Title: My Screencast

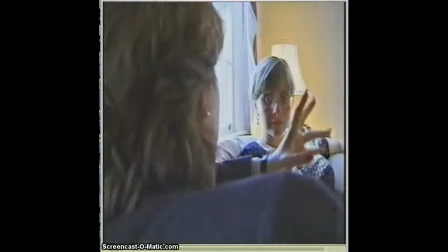4:09 Here's an opposite shot. Sometimes over the shoulders are considered opposite shots also.
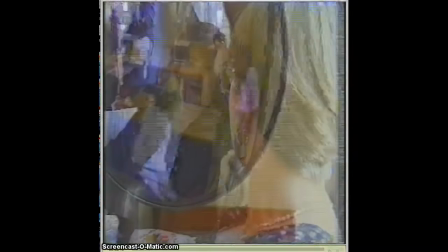4:17 Another opposite shot.
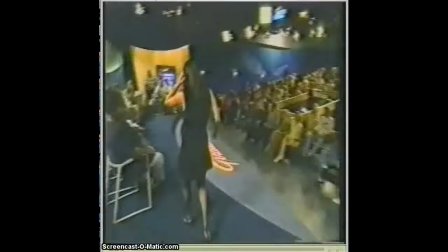4:21 Another opposite shot over the shoulder. Here's one where we're on stage again. Another opposite shot.
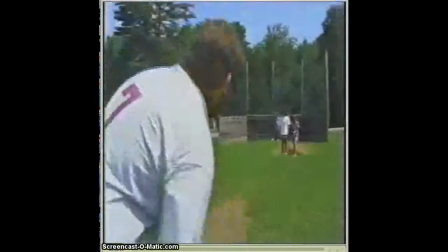4:28 Another opposite and opposite. And if you go to the playing field, take a position, it's also one.
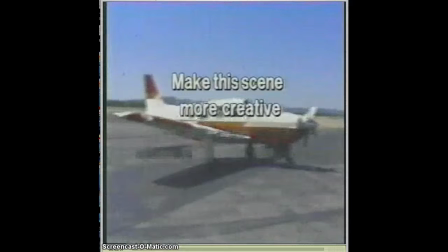4:36 Now here's a great example of how to take some scenes like a normal everyday person would and make it a lot more creative. I'll let this one play and then you can be your own judge on how well it was done.
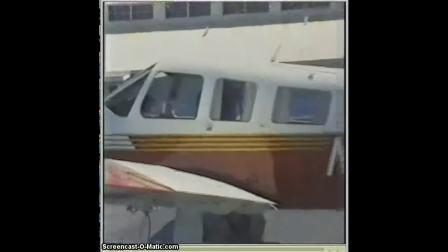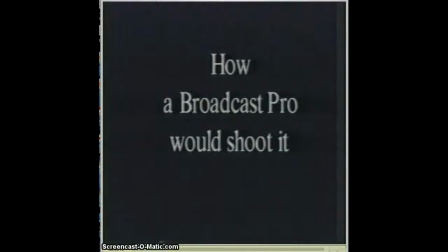5:01 how a broadcast pro would do it.
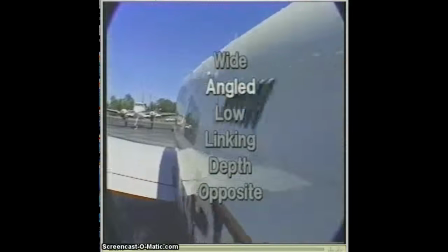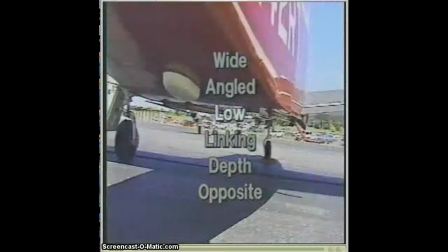5:11 Low. These linking shots are cool.
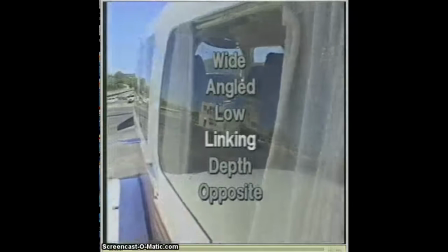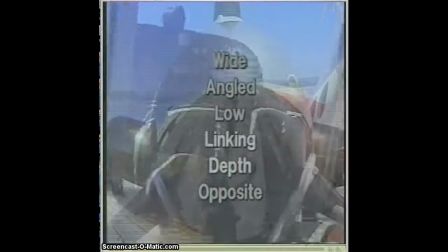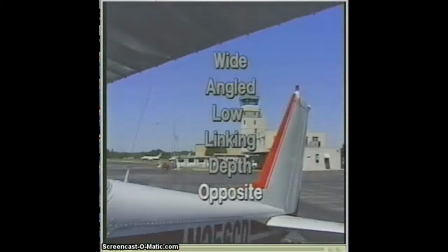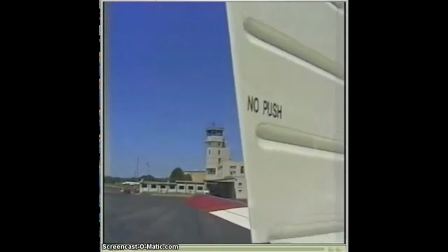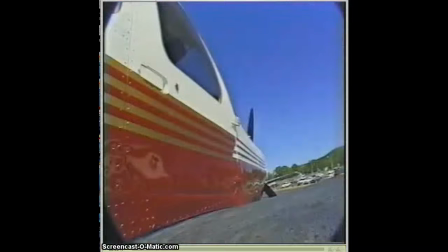5:37 Tight shots.
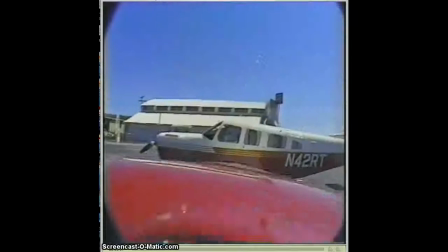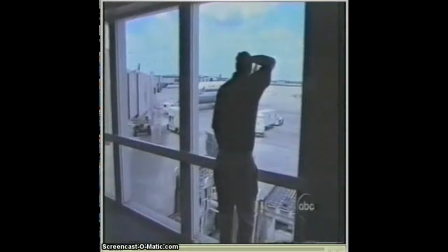5:44 Just a lot of shots that you wouldn't normally think about doing. Now you're going to see some window shots in here also.
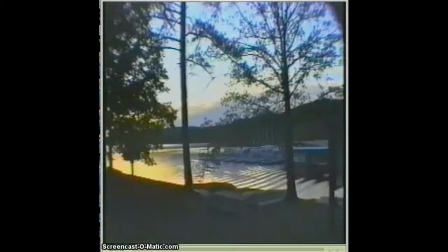5:53 Get objects up close, look through the objects. It could be silhouettes.
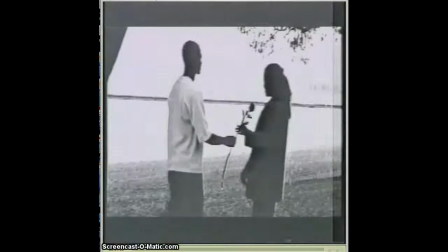5:59 You may have to change your exposure possibly. Most cameras are automatically anymore.
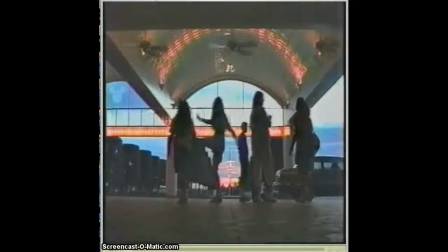6:06 I mentioned to you before that we're going to talk about the Jaws shot, so I want to definitely get the Jaws shot in for you today.
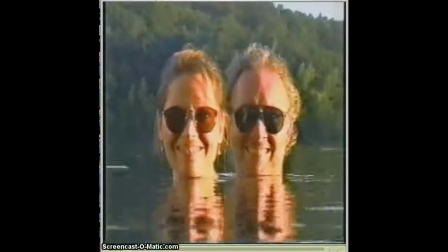6:12 Look at that reflection. These are all reflection.
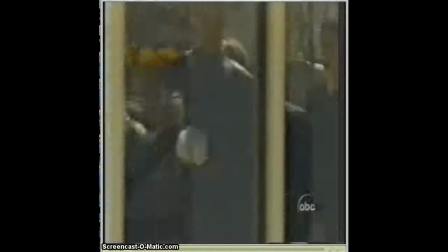6:15 These are creative type shots where you can use mirrors, water, windows to get reflections.
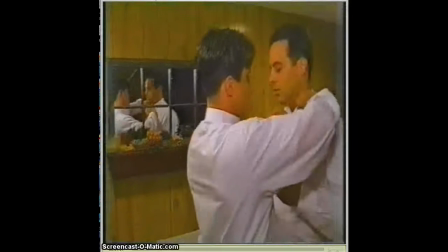6:22 Another mirror shot.
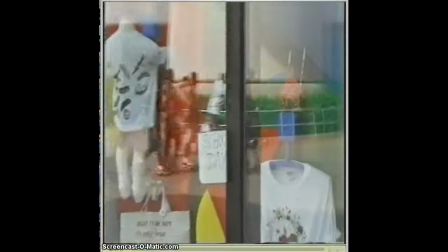6:26 Reflection in the glasses. You can tell she's looking at a computer. Another reflection shot.
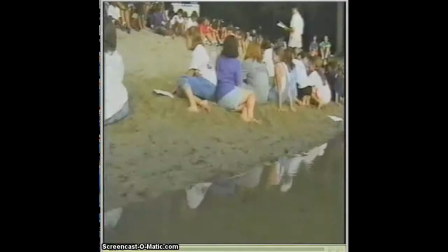6:35 This is what they call dumbing down, where you change color or apply a filter.
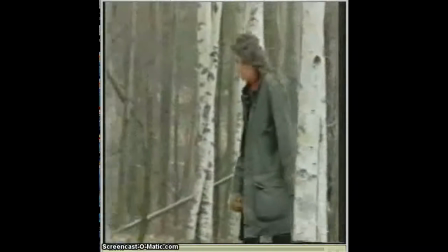6:44 Walk through. This is neat how she walks through the trees, some close, some further away.
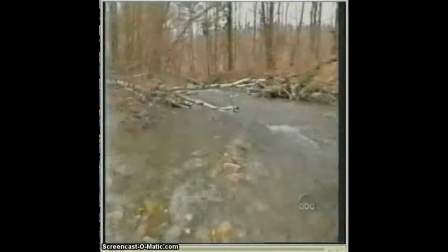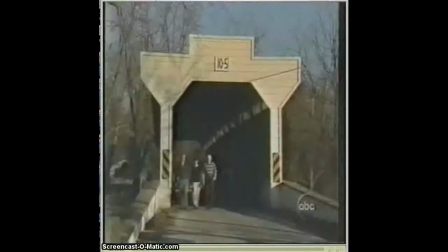6:56 We're going to take a look at the Jaws shot real quick. Here's several attempts at a Jaws shot.
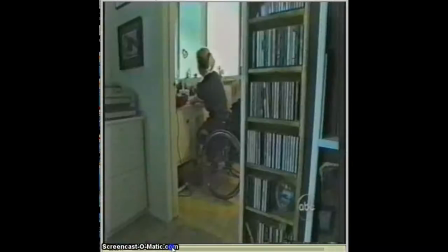7:01 If I see something on the way, I will bring that up to you too. Here's a lot of windows type, door types things. Sometimes they can be a little creepy. It's almost like you're peeping Tom looking in. But depending on your video, it may be something that you need for your video
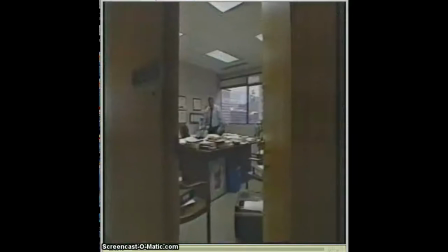7:17 to add that effect of being out looking in.
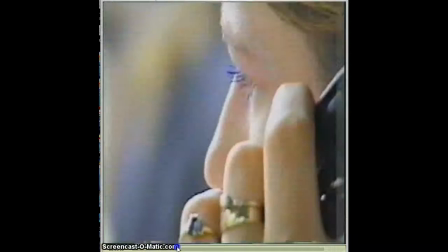7:24 Let's move forward to the Jaws shot. Here's some, I want to show you some of these again here, these fading blur.
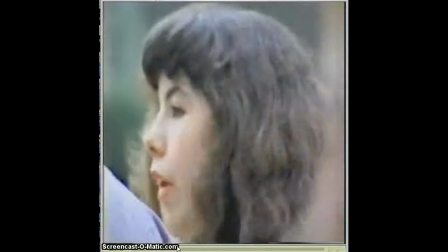7:31 You might change from your focus effect. It's a really creative, neat ideas.
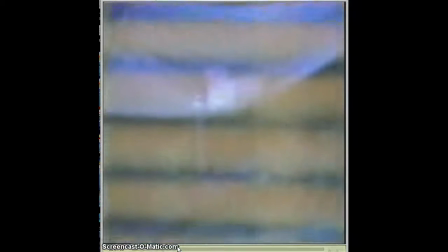7:38 You're going to find out there's something outside that you had no idea was out there.
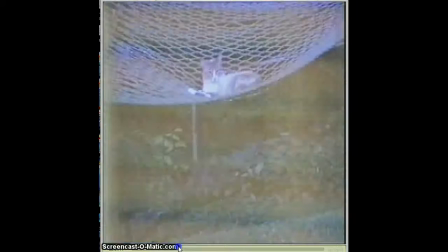7:45 Just changing the focus of the camera. Let's move on here.
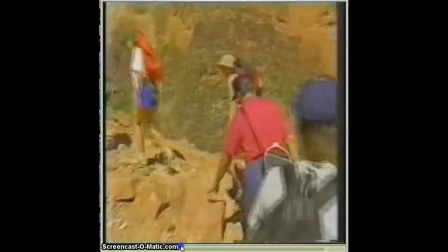7:50 I want to show you, this one here is kind of a neat shot, this hiking shot.
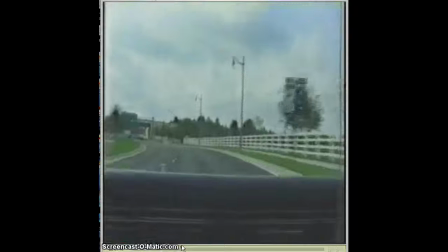7:57 Kind of scary looking over the edge. Inside a car is an opposite.
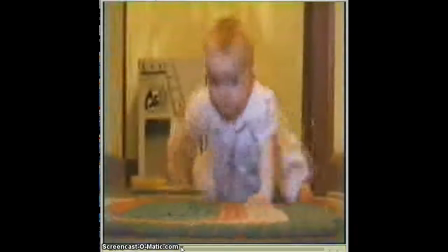8:02 Look how much different this is when you're low. Get down to the level of what you're filming.
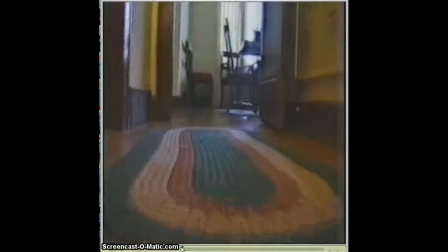8:07 This would be an opposite shot, kind of exactly what the baby sees when you're filming low.
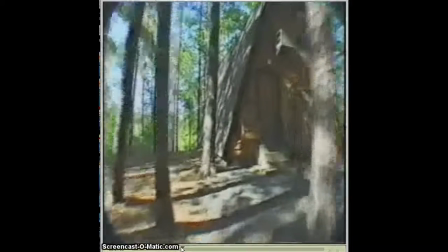8:11 But instead of always filming up high, get low and film like an opposite type shot.
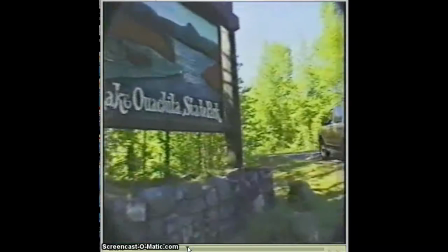8:19 I wanted to show you, this has got some interesting stuff here. All these different shots.
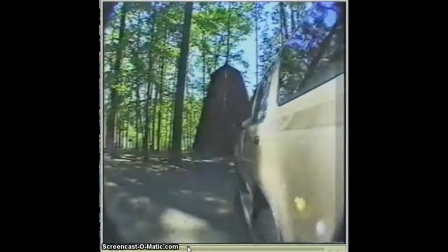8:29 I don't advise driving over the top of your camera or holding your camera outside the vehicle.
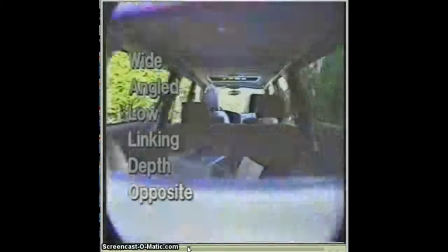8:34 Make sure you don't do anything to it. Look at all these different ones. Here's an opposite shot.
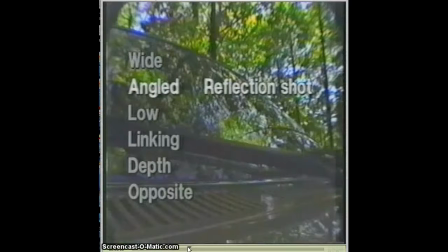8:40 There's a reflection shot, angled reflection. Combine these together.
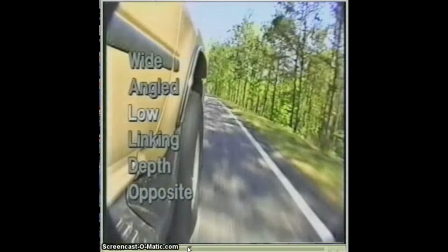8:44 The depth, angled, low, depth again,
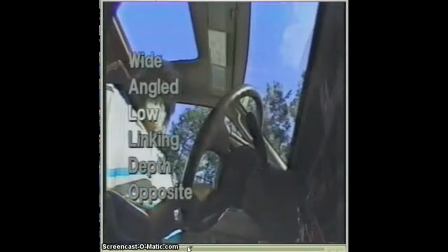8:52 reflection, low, point of view when you're inside the car.
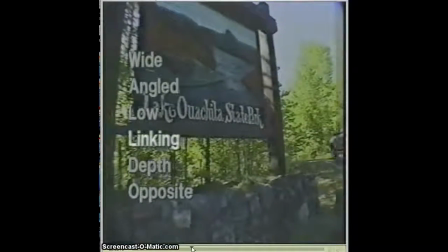9:01 Linking, we're telling where you're at now with your vehicle.
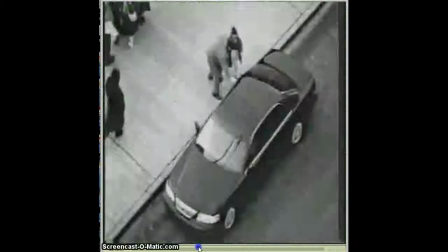9:06 Alright, one of the most interesting ones is this camera shot.
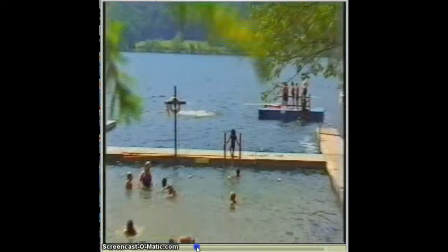9:11 These are, I'm going to show you these two. These are called dumbing down.
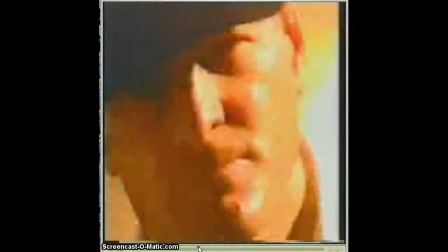9:19 A lot of commercials use them. Look how the colors change, how quick everything is in a commercial.
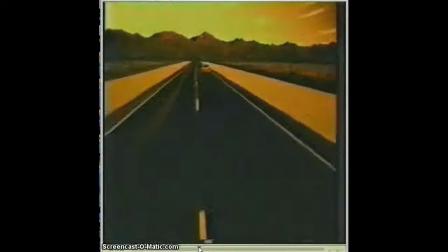9:27 Think about keeping everything quick in your videos as well. Here's a up pedestal.
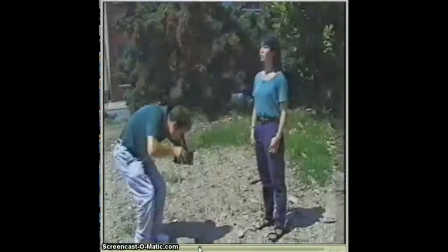9:34 You go up the body, start low and go up. Makes somebody look really big. You start low and just go up their body.
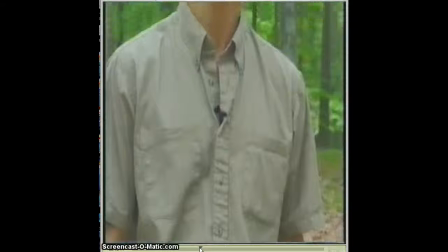9:40 It's also called an up the body shot, but a lot of times it's called a pedestal shot.
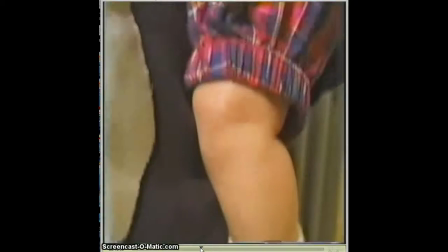9:46 Makes people look big and powerful. Even this baby is going to look big.
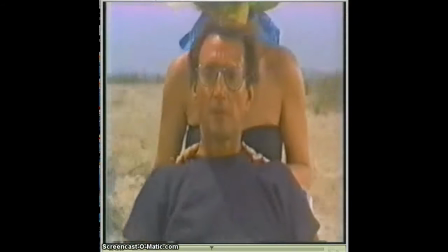9:54 Alright, here's the Jaws shot, and I'll run it a couple times. What this is you're going back and forth from
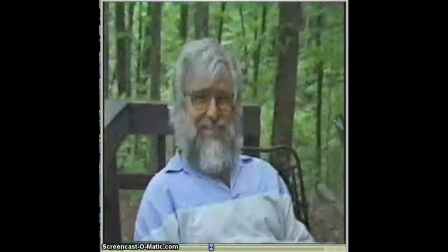10:06 you're zooming in as you move forward. Here's kind of an example of it.
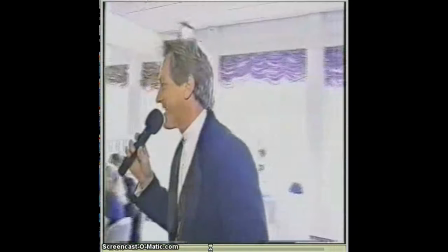10:10 We'll get through this guy. I'm trying to run these back and forth.
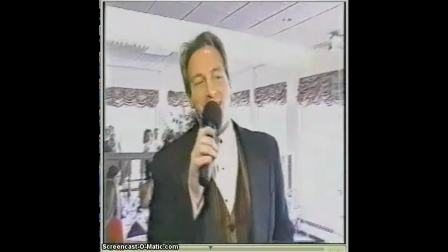10:13 But you pretty much have to have your camera on wheels, and you're going to go forward and zoom out at the same time.
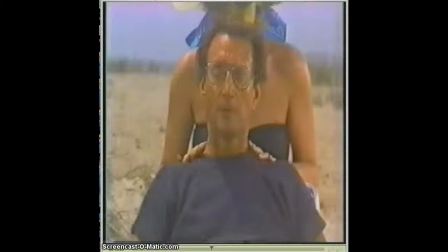10:22 There's the Jaws shot. It's the first time you saw it. Look how neat that background looks when you roll the camera towards and zoom out at the same time.
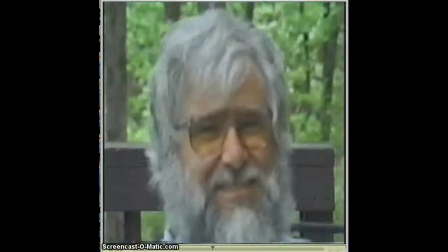10:31 The reason it's called a Jaws shot is the first time that it was seen in the movie industry was during that movie of Jaws.
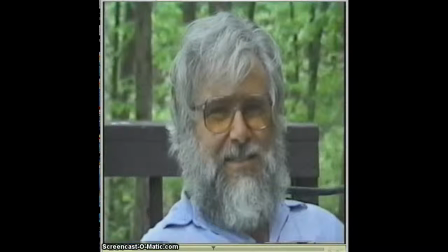10:40 Here's a couple of times when they practice it on this fellow. They're going to move forward and zoom out.
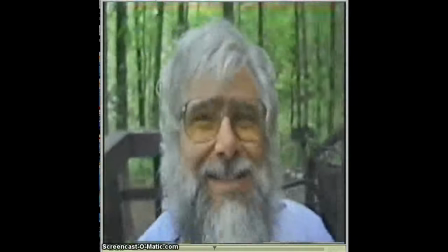10:49 It's kind of a creepy shot. It takes a lot of practice, to be honest with you.
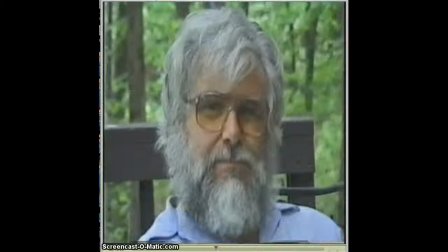10:56 Here's another attempt at it. It shows what they're doing, moving in and zooming out at the same time.
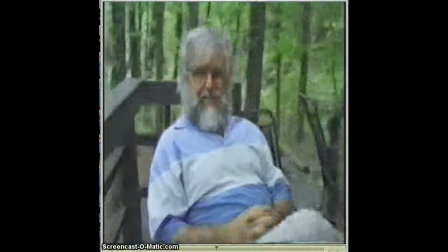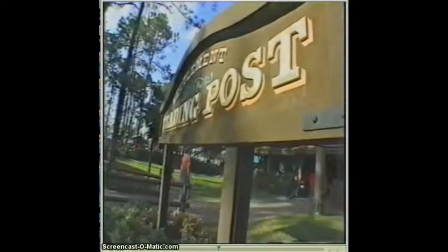11:10 Here's what happens when you do it to like a post or some food.
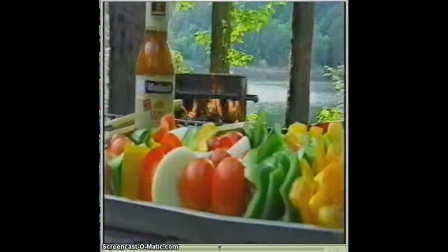11:15 You can do the jaw shot on that. Look how everything seems like it's moving. There's going to be a shot here of a lady along a road.
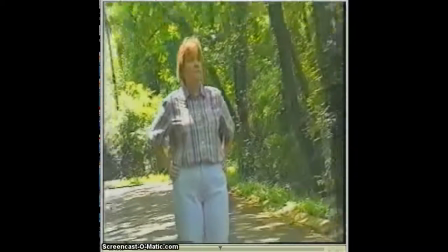11:24 It's really cool, moving towards her and zooming out at the same time. Makes it look like she's moving.
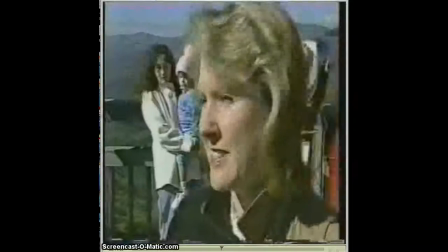11:36 So those are your different types of shots, some creative shots, wide angle, low linking.
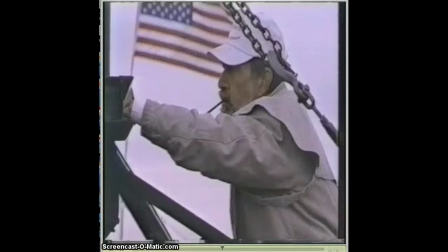11:44 Hopefully you'll find some stuff in there that you can use in your videos.
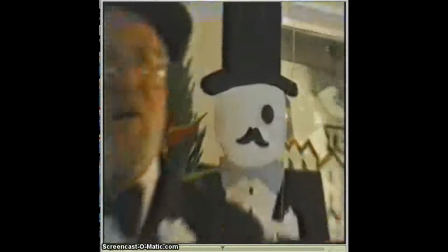11:49 So be creative with your shots is the main thing.